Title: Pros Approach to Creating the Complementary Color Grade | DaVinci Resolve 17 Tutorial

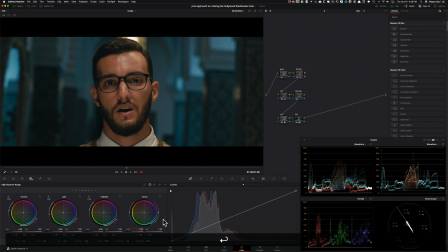(16:14)
So if I hit -1 and hit enter, we just dropped a stop, okay? And this is behaving exactly like that because we told this specific tool that we're using Arri Alexa.
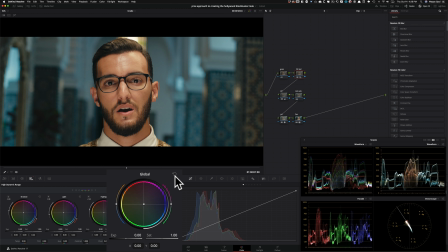(16:28)
So I'm gonna go back here and now go back to the adjustments that we made, which were
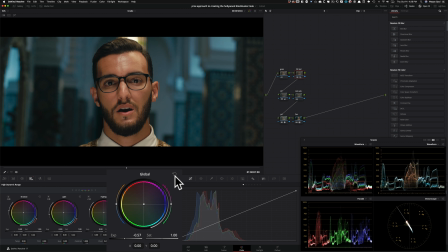(16:37)
somewhere around here. Somewhere around here. I'm happy the way it looks, okay? And so guys, I told you this tool is extremely powerful. Now I'm gonna go under my look adjustments and I'm just gonna make a last few adjustments, okay?
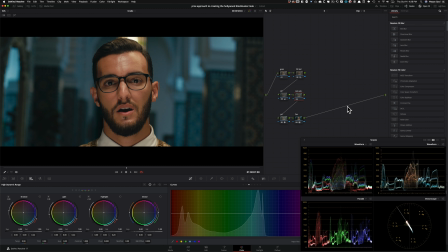(16:54)
So I'm gonna go under my curves. I'm gonna go under my hue versus saturation.
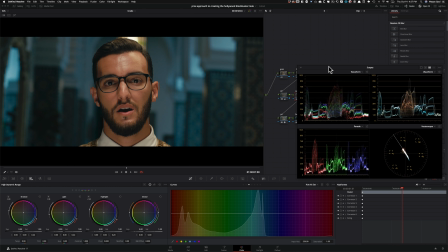(16:59)
And what I'm gonna do, you can tell right here, I'm under a hue versus saturation. I'm just gonna take my yellow. I'm gonna start dialing it down. And then I'm gonna take my red and I'm gonna dial it down, not too much. I am going for a cinematic film look after all, okay? And I'm gonna leave it somewhere around here.
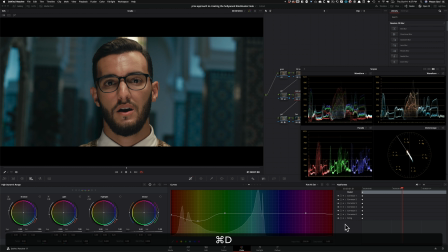(17:19)
And if I do before and after, it started to look really good.
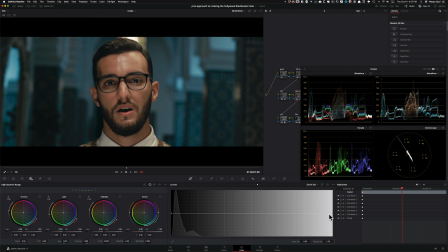(17:23)
One more thing that I can do that I usually do is under sat versus sat, I just grab it from the tail end and I pull it down. And it usually just cleans off the highlights a bit more and adds a bit more quote unquote cinematic look.
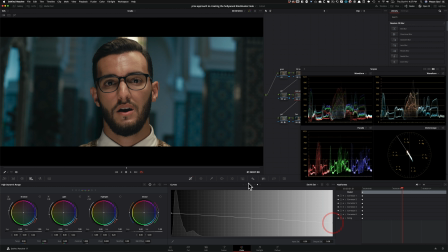(17:38)
So let's just pull this up a little bit. Let's go back under hue versus saturation.
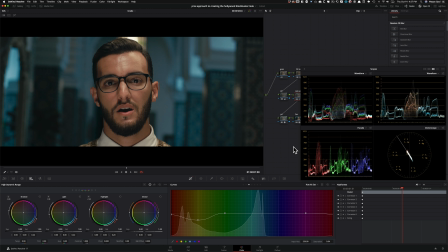(17:43)
Do we need to bring up some of our colors just a little bit? Even if we keep it somewhere around here, if I do before and after, that's a massive difference, okay? And everything is looking good.
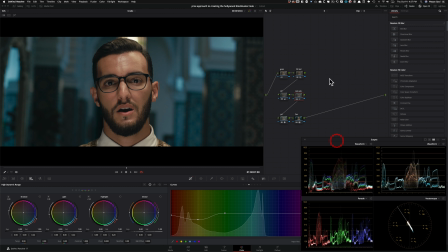(17:57)
One last thing, just, me being an OCD that we can do is go under our log wheels, grab our high range, pull it down a little bit to around 0.47-ish.
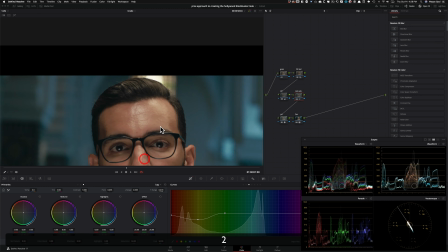(18:09)
And now what I want to do is, you see all in here, maybe we can add a little bit.
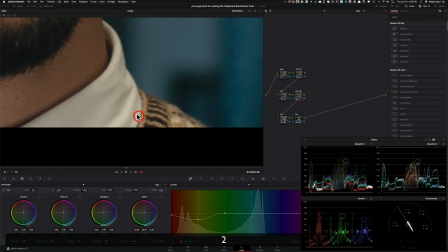(18:18)
So even like down here, we can add just a little bit more magenta in this area. So you'll see what I'm talking about. So like, I'll just go and start adding a little bit of that.
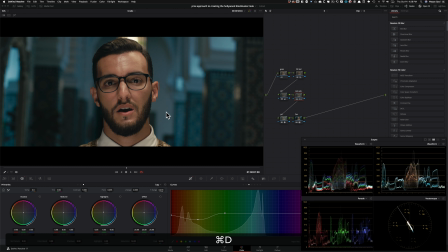(18:28)
And it's not even that much, like we barely made any change there, but you did notice it in his shirt. So it just makes it a bit more clean. And I feel like in terms of our color, we're pretty much done.
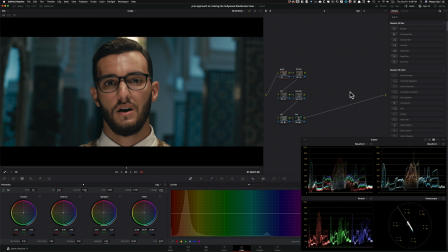(18:42)
Why do I have my grain as my first node when time and again I told you to use it as your last node? It's because the way this node tree is structured, I will not be using any qualifiers, so I don't need to worry about what it can do to my actual key down the road.
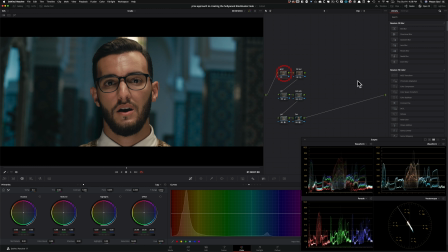(19:01)
And the reason why I'm using this grain as my first node is if you were to shoot this on film and say it was shot on 60mm or 35mm film negative, the grain will be printed on the actual negative when it comes to resolve. So that's the purpose of these two nodes,
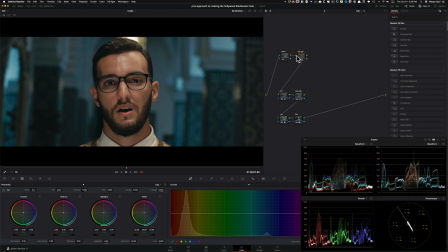(19:20)
how this responded just like the camera raw settings, as if we made those changes on set. The grain is going to do the same thing. So I'm going to go under grain, I'm going to drop that on, and you can see what's happening on screen right here.
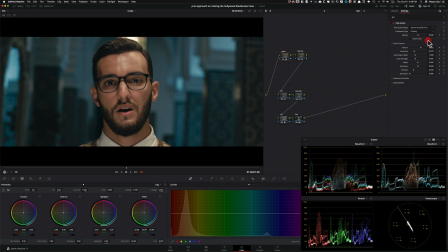(19:35)
And you know what I'm going to do is I'm going to exaggerate it. So I'm going to put it on something like this so you guys can really see what's happening.
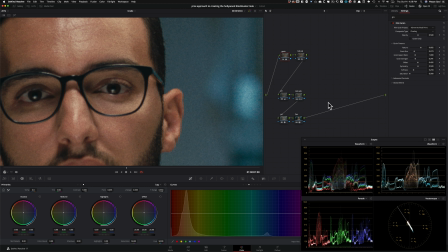(19:42)
And let me show you the difference that's going to blow your mind, okay? So what I'm going to do is I'm going to create a new version. I'm going to hit E to detach this node from the beginning. and drop it all the way to the end and just watch what happens here to my grain.
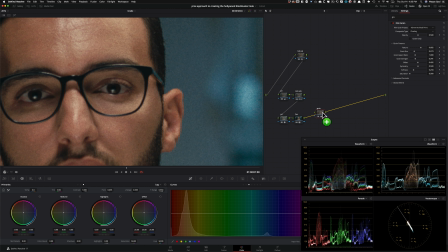(19:59)
It's gonna change completely, okay? So as soon as I drop it right there, boom, you see the effect of where the grain is placed on the node tree changes the entire look and feel of that grain plugin.
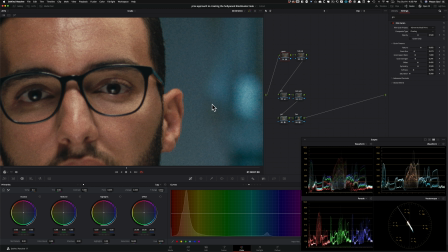(20:13)
So if I go back to where we're actually using it as if it was shot on 16 millimeter, look at the difference between the two if you do it after or before.